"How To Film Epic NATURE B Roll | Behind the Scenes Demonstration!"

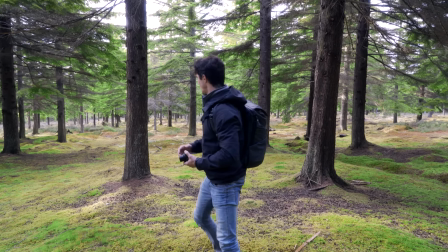248s
The sun is literally coming out right now and it's creating some really nice dappled light on the earth of the forest here.
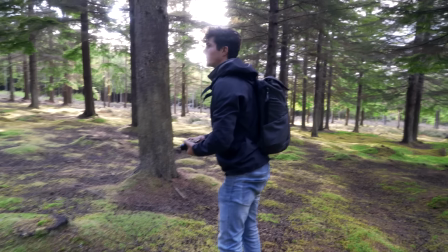256s
So we're gonna come over this way. What I'm gonna try and do, maybe decrease the exposure slightly on my camera.
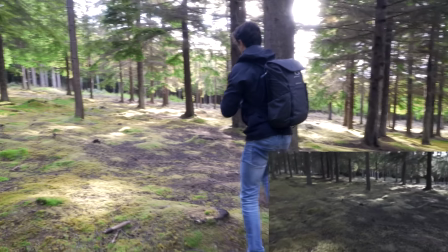262s
So you see everything's a bit darker here, but you can see the light on the floor a lot more. And obviously we can play around with that in the color grading in post to bring that out a bit more.
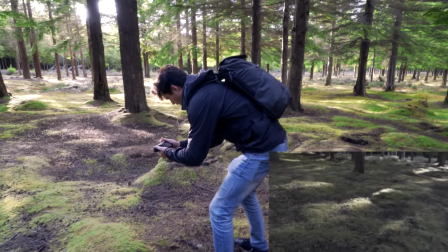271s
But like, there's a really nice highlighted bit on the floor here. And we're gonna move slowly again, left to right here.
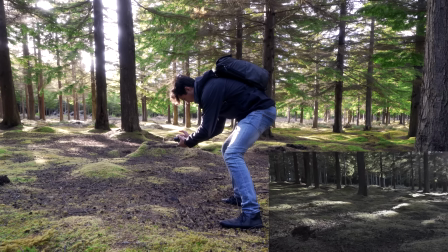280s
Looks super nice. You got a little bit of a lens flare going on. Really happy with that.
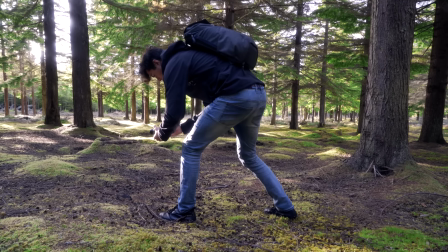285s
We could try another one going forward here. Maybe go a little bit wider as well.
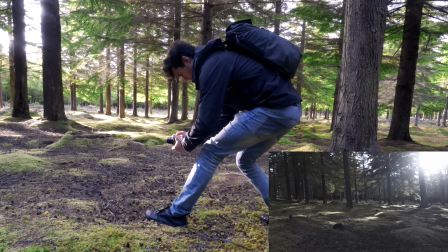290s
Try and kind of get the whole picture in. This could even be my establishing shot as well, you know?
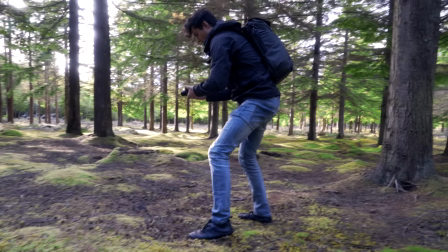295s
Like, don't get too set on the shots that you're getting and think, oh, that first shot I got was definitely the establishing shot in this whole video.
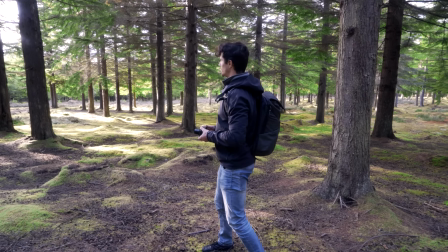303s
Always adjust as you're going on, and maybe, because this is so much more dramatic than that first shot,
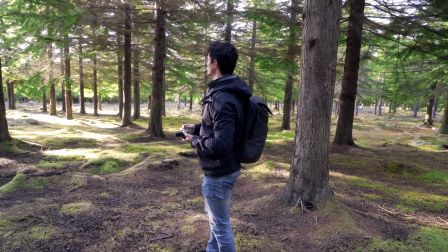309s
because now the sun's come out, we can completely change and decide this is going to be our establishing shot.
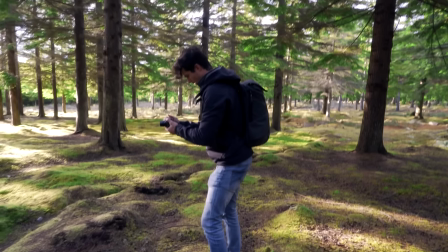314s
We're going to kind of introduce the forest this way. So we can actually do another one in that style as well.
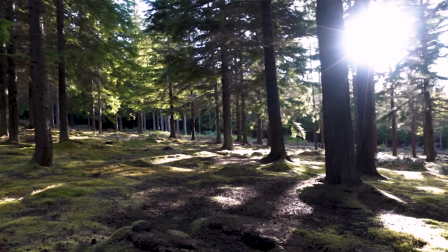320s
Do that first style of the establishing shot, nice and wide, a bit of movement.
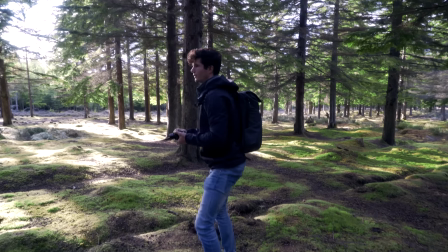329s
What I really like to do here as well is play with different movement patterns. We're doing a lot of left to right, but it's a nice way to establish a scene in a video as well, is going from
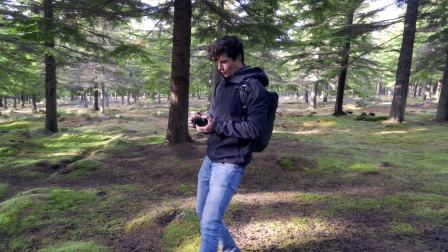344s
backwards to forward, so doing like a dolly motion. And so rather than walking, which will create a lot of shake for you if you don't have a gimbal, you're just doing handheld like I am,
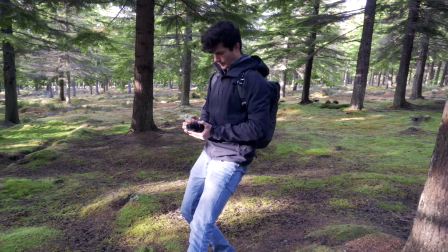351s
what you do instead is tilt back here and then push forward with your back leg,
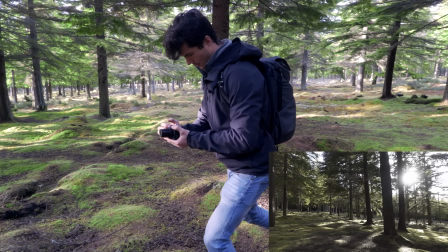358s
trying to hold the camera as steady as you can. And you got this kind of nice, like, gentle dolly. It's not super obvious, it's not drone-like where we're rushing through the landscape.
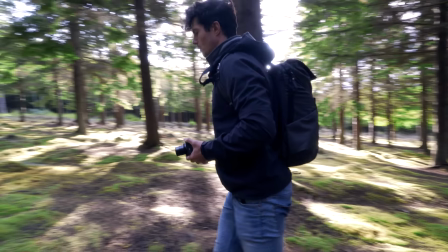367s
It's something more like the camera just giving it this slight kind of movement that adds this kind of dynamicness to your shots. Now we're going to be doing a bit more of the playing on this kind of sensory experience. So you got to kind of imagine if you are just in one of those moments where you're just so focused on what's around you, maybe you're feeling super present. What would you do? Maybe you would look up, and you would look up around the trees around you, and we could do a really nice kind of idea as if you're lying on the floor, for example, and you're just looking up at these trees.
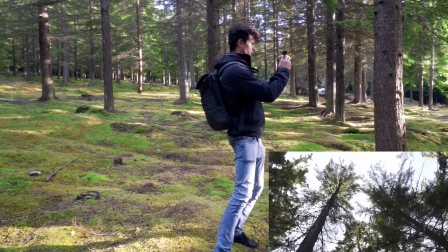400s
So rather than filming everything at this level, immediately we're thinking about these different angles,
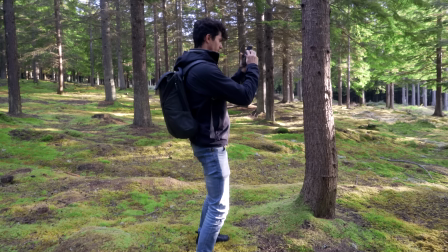405s
and we can use maybe one tree in specific, kind of basing ourselves on that, but kind of do this spinning motion
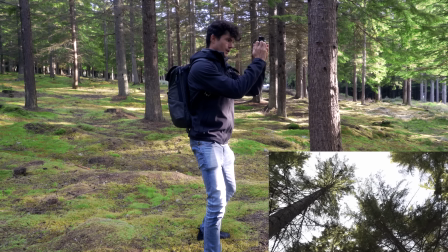416s
where we're looking up at what's around us.
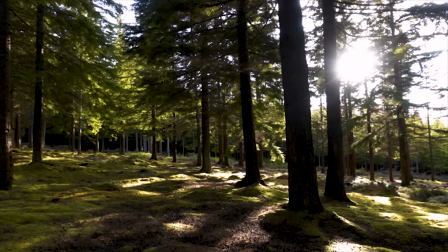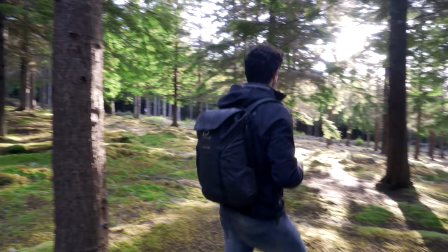427s
We're gonna continue looking up a little bit. As you can see over here, we walk a few meters.
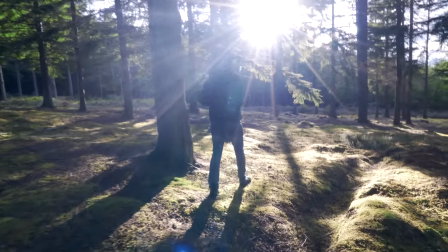432s
The sun's hitting this branch of the tree really nicely here, and it's creating this like glimmering effect.
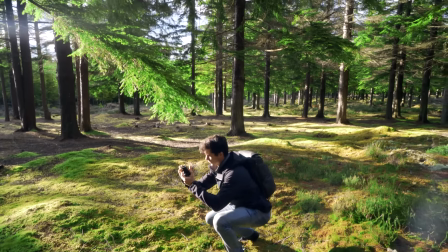440s
So what we can do is do this same kind of effect, maybe crouch down, and just get specifically this branch
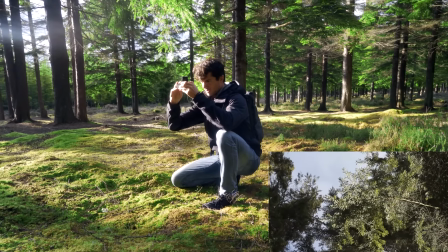448s
in the shot, and just play on the light of that branch.
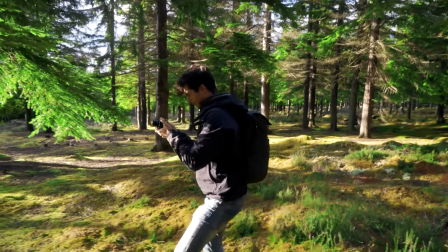454s
And it's almost as if you're kind of lying under that branch and you're looking up at it. What I like to do as well is always play with the sun kind of peeking through these branches, something close to us,
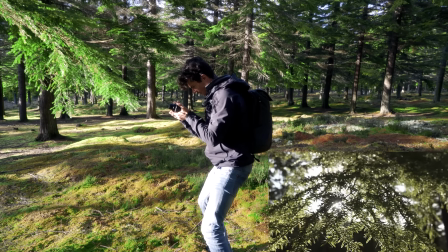464s
and just get that just shining through the branch there.
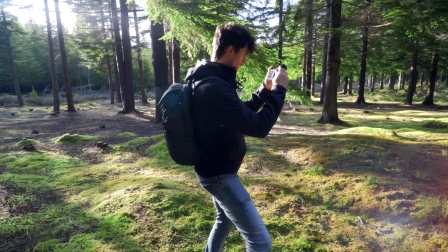469s
We've got a nice opportunity to kind of establish these treetops as well. This could be an establishing thing.
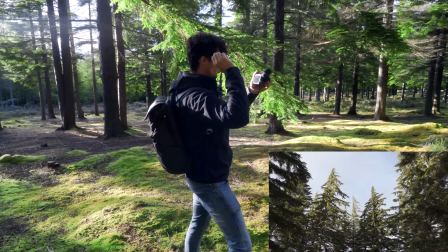475s
What a really nice tip here is, rather than just getting a shot that's just that, again, playing with that foreground,
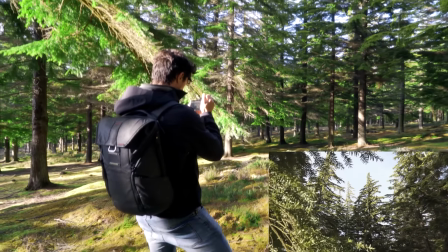481s
so we could almost bring in this one here and blur that out in the background.
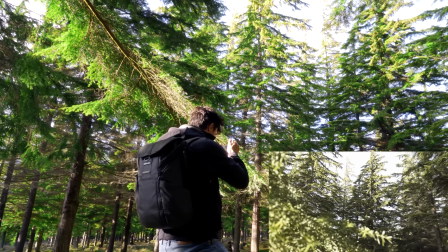488s
Sorry, blur that out in the foreground, and just have just the edges of that in the frame
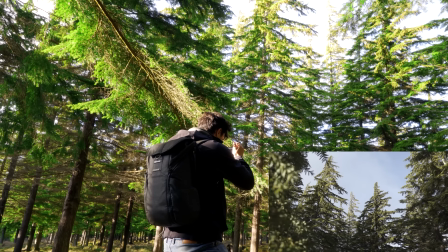495s
whilst we get the main treetops here.
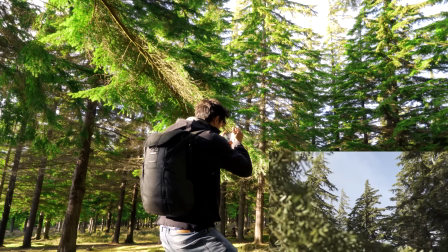497s
And again, we could do a tiny bit of camera movement as well, just something really subtle, just coming out from that branch.
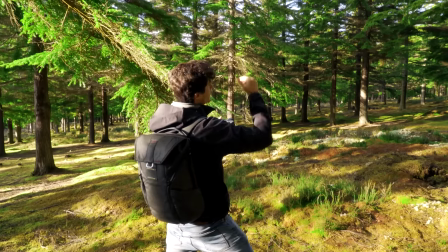507s
Looks great. And it's really nice because the sun's hitting them with a yellow light, which goes super nice with that green.
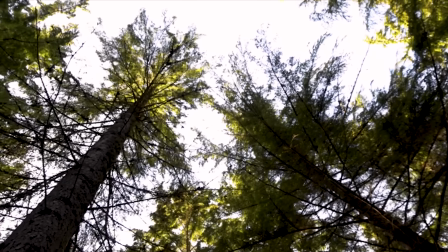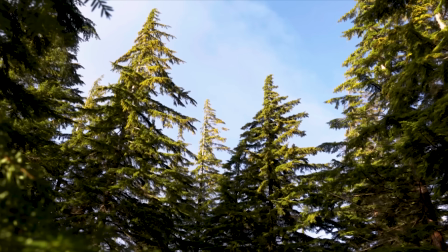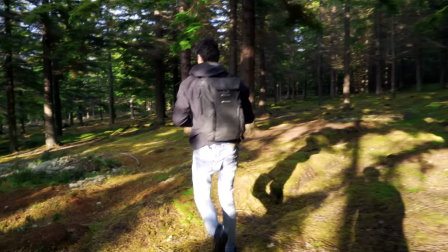523s
What we're gonna do is get a couple more close-ups on the ground here. Just because, like, again, as I said in the beginning, it just looks like a forest, right, with loads of trees. You start paying attention to the details, there's so much to capture just in this area. And whilst we've captured some of the moss and the fungus there's tons of this kind of heather and these different,
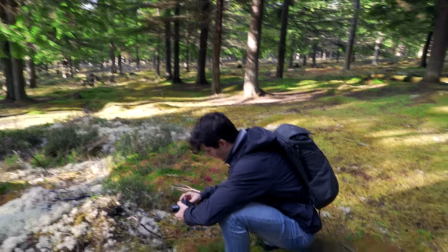545s
I'm not a biologist, so I have no idea what they're called, but these kind of lichen type things. For this one, for example, we can try rack focus.
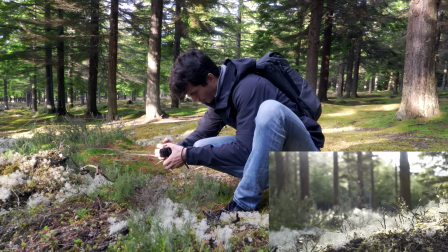552s
So we could start here and just pull the focus of the camera. Again, makes people kind of pay attention to the sensory experience.
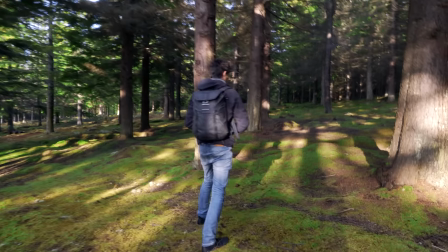564s
All right, so we're gonna head back up to the path now. What paths are really good at is providing leading lines.
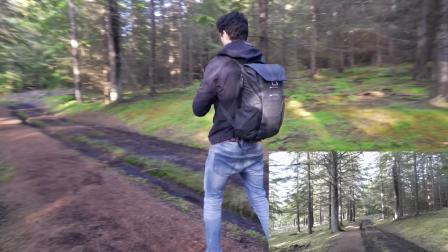570s
What we've got in front of us is some of this kind of dappled light.
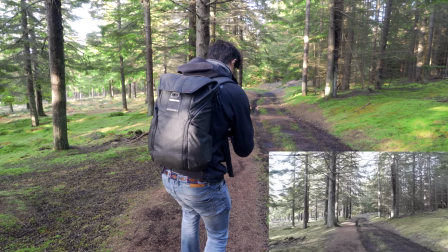576s
This can be a really nice shot walking through. And what you can do is just walk very slowly and try and get it as stable as you can.
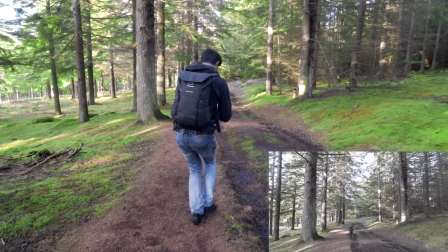585s
And in post, we can stabilize this. And hopefully it'll be looking gimbal-like.
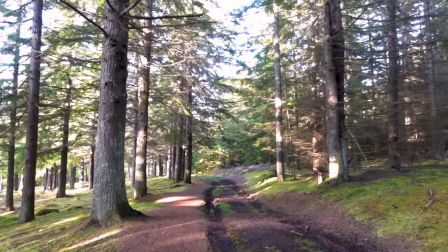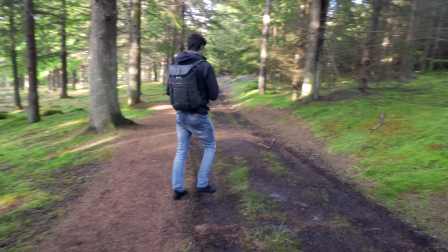597s
Other than that, we've got some puddles here.
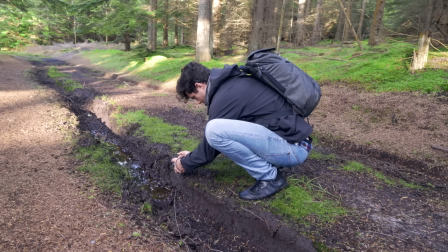602s
Film into the puddle and maybe just do a little bit of movement.
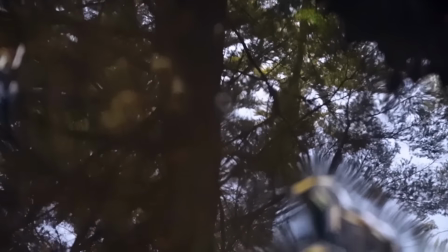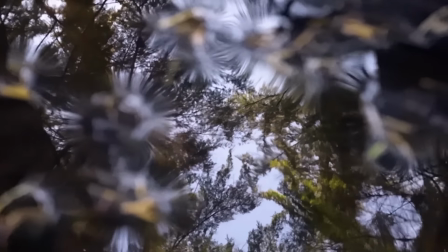So we just come across another area here where there seems to be loads of young shoots, loads of young trees springing up in this kind of patchwork here. This kind of patchwork of colors in the forest.
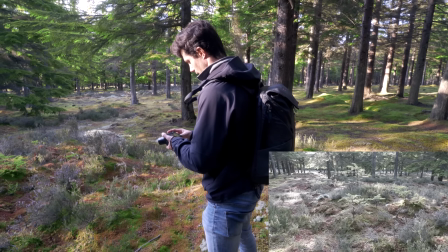631s
So we're going to try and capture this as best we can. When you find a nice area like this, for example, it's really useful to think in narratives, these kind of micro narratives in your head. So rather than just thinking, okay, what's the best shot I can get and then leaving it at that, try and use this, think about this as like an individual scene just in itself.
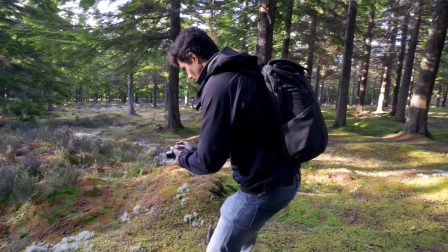651s
So what we might do is, okay, let's introduce it.
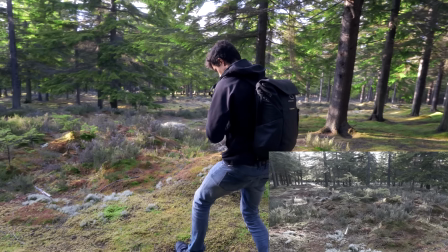656s
So let's get a shot where we're going from backwards to forwards, like dollying in.
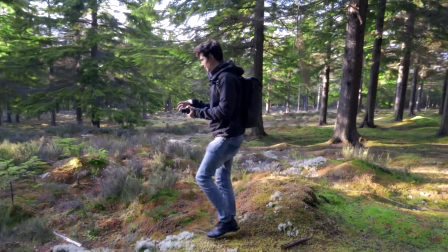664s
And then once we've got that, that's kind of like establishing just this like scene within the scene, like a micro narrative.
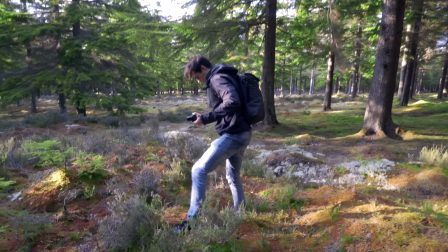671s
This is super spongy here.
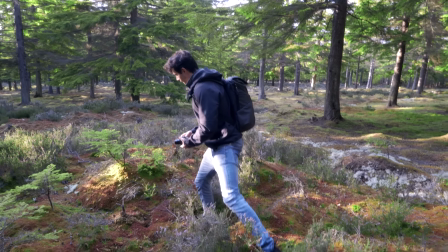673s
Look, there's like small mushrooms, there's like pine cones on the ground, and there's this really nice texture of this spongy stuff.
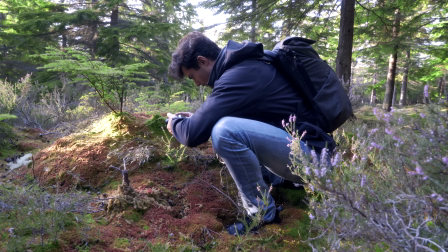681s
We're gonna bring the exposure down just so we can get this beautiful
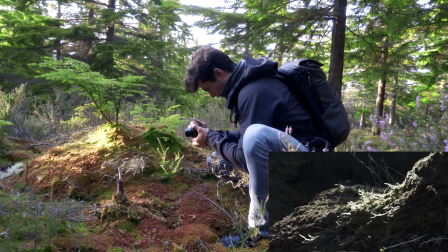689s
kind of light work pattern here. And we can kind of pull into focus here, become kind of round as well.
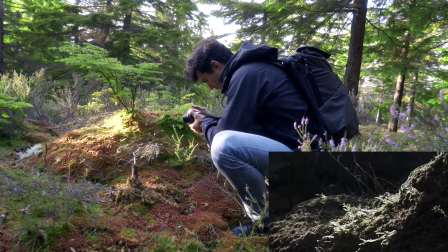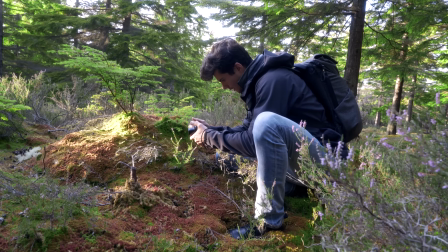701s
Looks great. And try one down here.
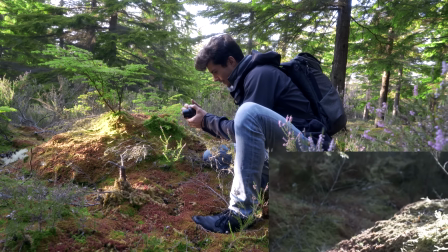705s
It's almost like these, if you pretend like these trees are big, then it's kind of like this big kind of hill in itself.
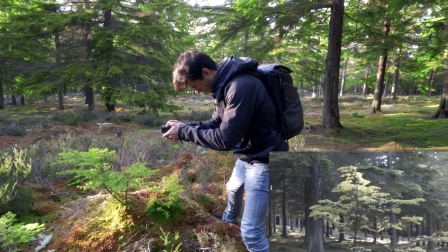715s
Then we kind of got the star of this little scene, star of the show, which is this young shoot here in the light right now.
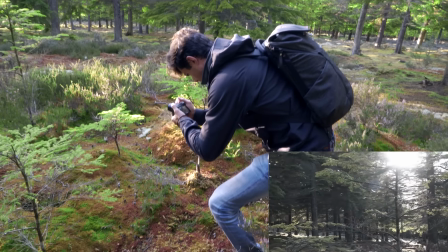724s
And what we can do again, use the light in the foreground to kind of dapple off this tree here.
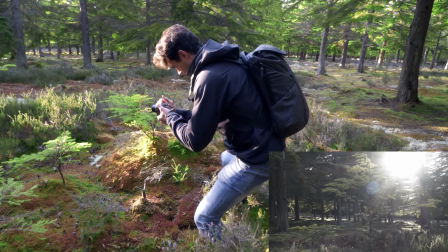734s
So coming around, starting left to right. Okay, so what we tried to do in that sequence is trying to activate people's senses.